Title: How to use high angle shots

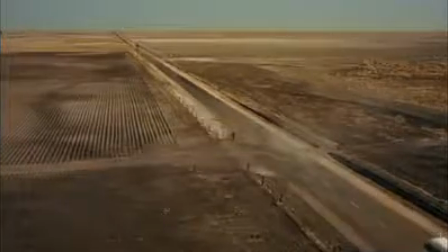(4:10)
And by placing his character into the shot, Hitchcock alerts us subconsciously that Roger Thornhill is in danger. We're prime. We're anxious. So even though the scene is long and methodical, we are on the edge of our seats.
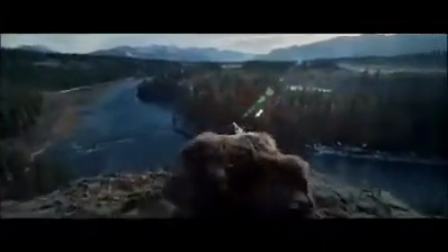(4:26)
So if you're a filmmaker and want to make the most out of the high angle shot, here's how it breaks down.
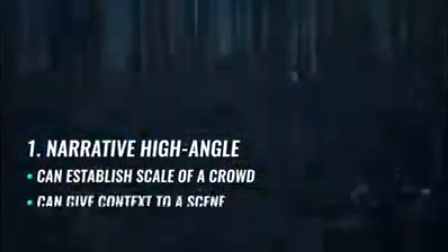(4:33)
If you want to establish the scale of a crowd or the layout of a landscape, use a narrative high angle shot. shot, push the camera up and keep the angle somewhat shallow.
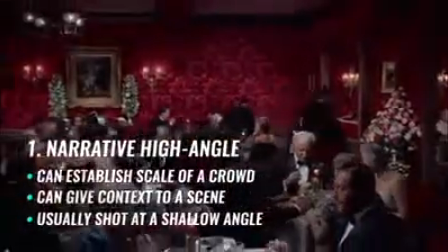(4:41)
Establish your landscape and you're done. But if your audience needs a jolt or a thrill, if you need to inject tension, vertigo,
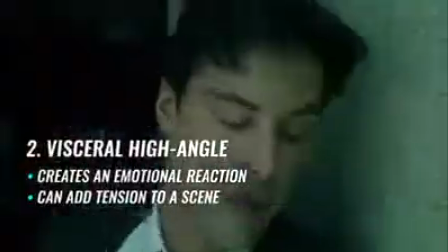(4:49)
or to punch up the action, try a visceral shot by pushing your high angle to the extremes,
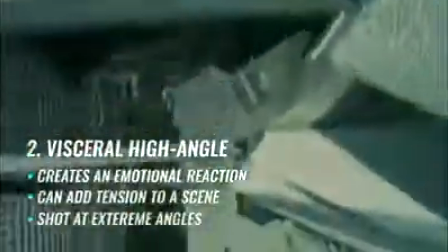(4:54)
extreme height or sharp angle.
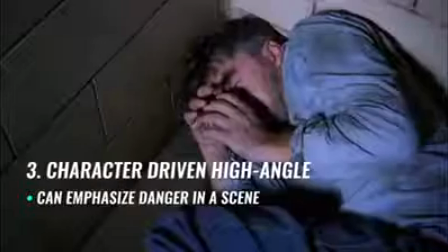(4:56)
Finally, if you want to emphasize the danger to your characters and want to make weak characters seem weaker, try framing them in high angle.
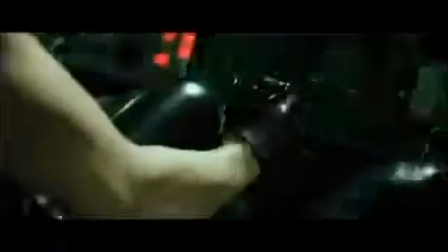(5:04)
Now that you've got a good grip on high angle shots, it's time to put them to use.
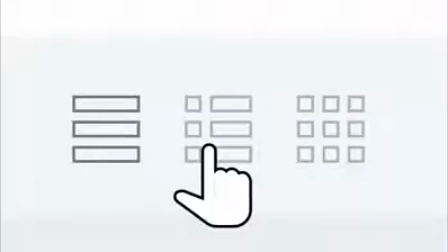(5:08)
Whether Whether you prepare your shot list with a spreadsheet, pen and paper, or with shot listing software like StudioBinder, give the high angle shot some love.
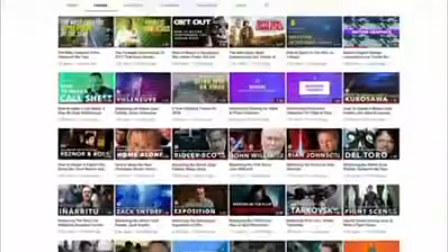(5:16)
And when you're ready to expand your cinematic knowledge a little more, check out our other videos. We've got great stuff on our channel and new content coming all the time. If you like this video, make sure you share and subscribe. And don't forget to click the little bell icon so that you're notified when new videos come out. Keep your cameras rolling, and until next time, break a lens.